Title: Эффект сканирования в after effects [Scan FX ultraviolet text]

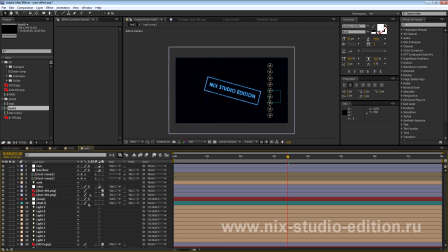[24:52]
Поэтому, если мы что-то здесь будем менять, не меняя прикомпоженные слои, то у нас все эти изменения останутся в композиции 2 и не будут затрагивать композицию текст 1.
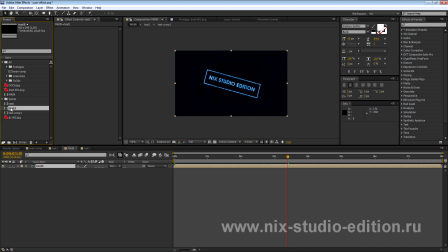[25:03]
Надеюсь, это понятно. Теперь текст 2 переносим вот сюда вот, на нашу композицию. Эти два слоя мы переводим в 3D и создаем новый нулевой объект. И привязываем эти две композиции к нашему нулевому объекту. Но прежде чем это сделать, кстати, поставим их также в Motion Blur.
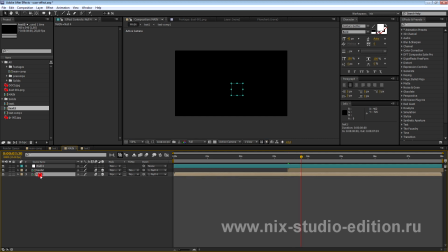[25:20]
Прежде чем это сделать, мы разместим вот эти вот две наши композиции друг от друга. Вторую композицию мы просто размещаем вот здесь вот.
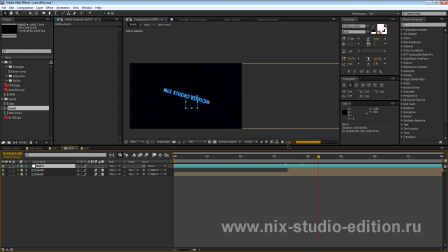[25:28]
Поэтому, когда мы будем делать анимацию перехода, мы будем видеть вторую композицию, которая также будет сканировать что-то, текст, там, изображение или что-то еще. Но прежде чем это сделать, мы должны начало композиции немножко удлинить, потому что она будет резко слишком появляться.
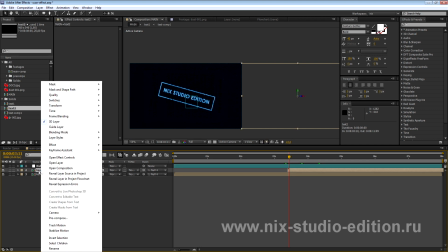[25:41]
Для этого выделяем нашу композицию, нажимаем правой кнопкой мышки, нажимаем Time, Enable Time Remapping.
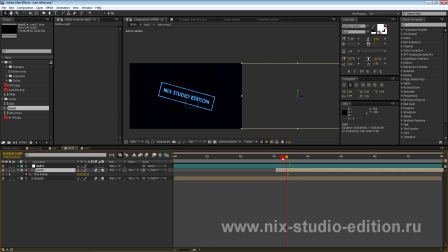[25:46]
И немножко сдвигаем ее в начало, так чтобы наша композиция существовала до того, как мы перейдем к нашей основной композиции второй. Теперь здесь нажимаем кнопку P, Position, ставим ключик. Где-то вот здесь вот.
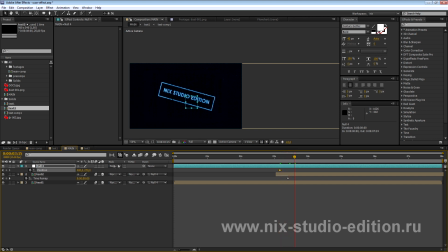[26:02]
И через несколько фреймов, через полсекунды, допустим, делаем обычный стандартный вот такой вот линейный переход, чтобы попасть на нашу вторую композицию. И уже чтобы здесь началось все наше действие.
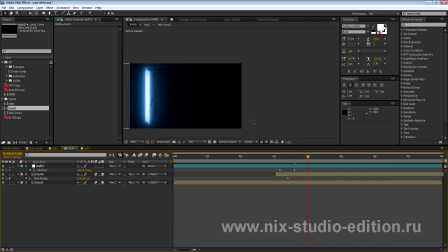[26:14]
У нас будет такой вот стандартный переход, но и в дальнейшем здесь уже будет сканирование. Но опять же, в нашей этой композиции сейчас творится вакханалия.
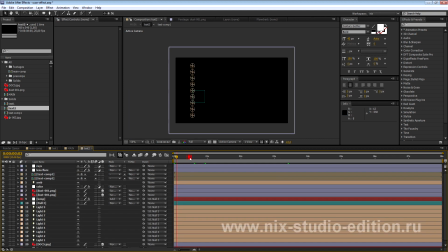[26:23]
Почему? Потому что мы ничего здесь в принципе не изменили.
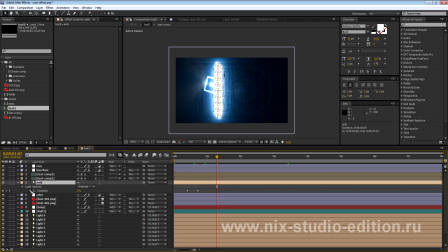[26:26]
Во-первых, нам нужно у нашего Ambient Light'а убрать ключи, чтобы у нас и в начале наша композиция была немножко светлой.
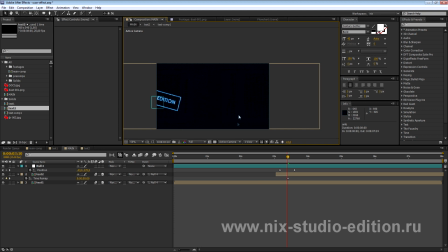[26:35]
Поэтому, когда мы будем работать с нашей главной композицией, у нас не будет такого сильного яркого перехода. Ну и в дальнейшем, опять же, идет появление текста, и уже мы здесь текст заменим.
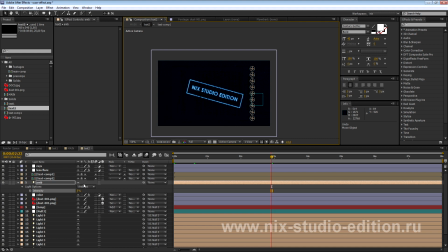[26:45]
Чтобы делать замену, там, либо я, допустим, сделаю, как и в моей основной превьюшке, лицо, там, фотографию, либо чего-то еще, мы просто удаляем две наши композиции уже в текст 2, уже вот в этом втором. Просто удаляем. И уже здесь будем создавать похожие вещи.
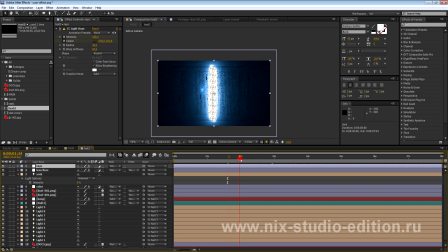[27:02]
Rays здесь мне не понадобится, вот этот, который создает эффект вот этих вот лучей, потому что у нас будет фотография.
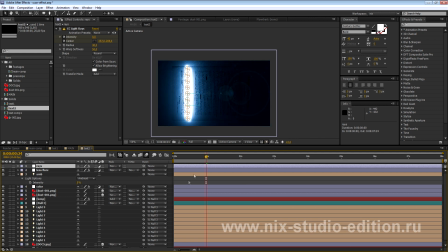[27:09]
Поэтому я Rays просто отключу. Нажму на глаз, или просто можно удалить, как в принципе хотите.
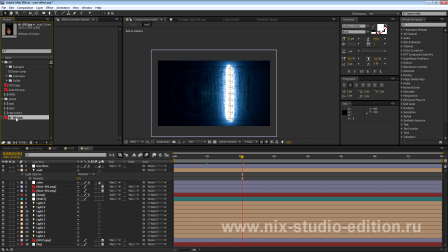[27:15]
Итак, теперь будем работать с фотографией. Чтобы с ней работать, мы просто перекидываем ее на наш слой, прям сверху.
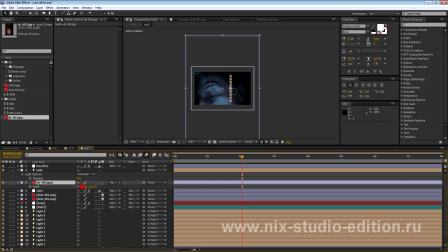[27:22]
В данном случае у нас вот такая вот фотография.
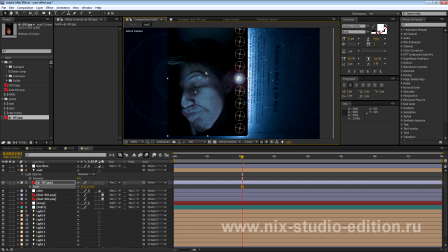[27:25]
Можете найти в интернете, можете заставить своего соседа, соседку окунуть голову в сканер и закрыть сверху крышкой и нажать кнопку сканирования. Либо использовать какие-то свои фотографии. Итак, с помощью кнопки R, Rotation, мы разворачиваем 90 градусов.
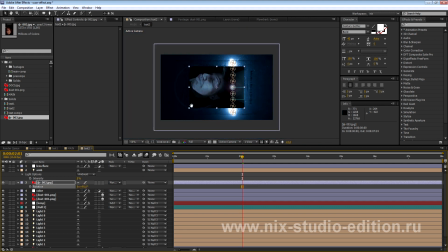[27:40]
У нас будет где-то вот так вот отпечаток, так сказать. И, кстати, я поставлю ее Solo Mode, чтобы работать с ней уже комфортнее, так сказать. Поставлю на 35% Scale. И прикомпожу. Буду работать уже с композицией внутри новой композиции.
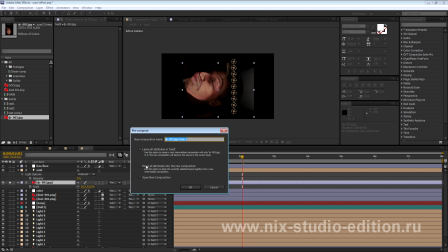[27:56]
Нажимаем Layer, Precompose, нажимаем Move All Attributes и называем как фото, допустим.
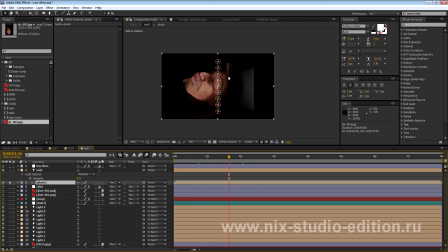[28:04]
Также можем создать анимацию появления этого текста, но я, скорее всего, просто скопирую ключи Light Wipe с нашего текста.
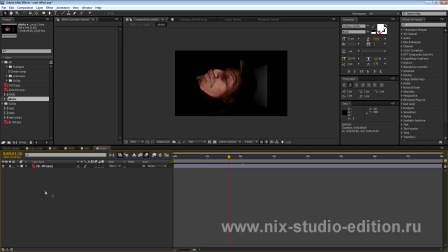[28:11]
Переходим в фото, в наше, отключаем Solo Mode. И с помощью Paint Tool я вырежу вот так вот голову, чтобы были отдельные элементы.
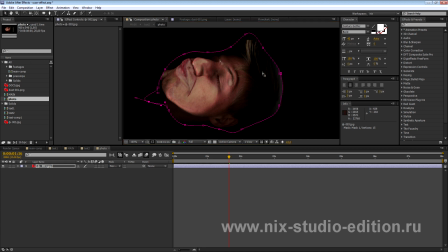[28:21]
Ну там, так сказать, штрихи головы. Теперь мы должны немножко разблюрить некоторые места, чтобы было поменьше деталей и были более явные такие штрихи.
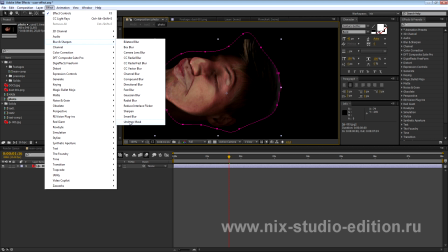[28:32]
Для этого нажимаем фильтр, Blur and Sharpen. Здесь есть хороший фильтр, который называется Smart Blur.
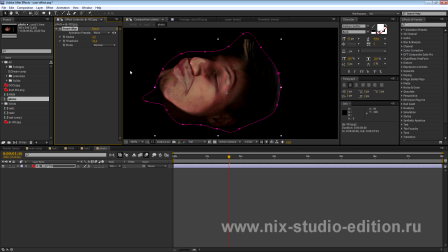[28:38]
Он, в принципе, по умолчанию дает достаточно хорошее размытие, такое сурфейсное, и, в принципе, можете оставить. Для сравнения можете вот вкл-выкл его и смотреть.
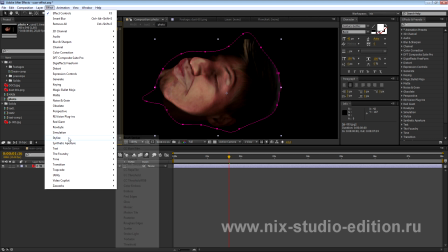[28:47]
Теперь применяем фильтр, который называется, ну, в новых версиях он, по-моему, CS 5 версии появился,
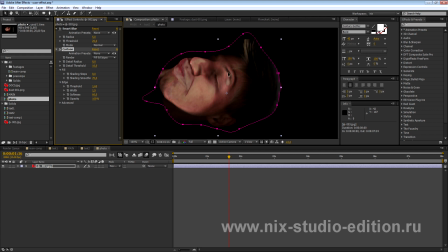[28:54]
называется он Cartoon, по нему есть Cartoon, даже вот так вот. По нему есть уроки, которые я лично делал, где-то лежат на сайте.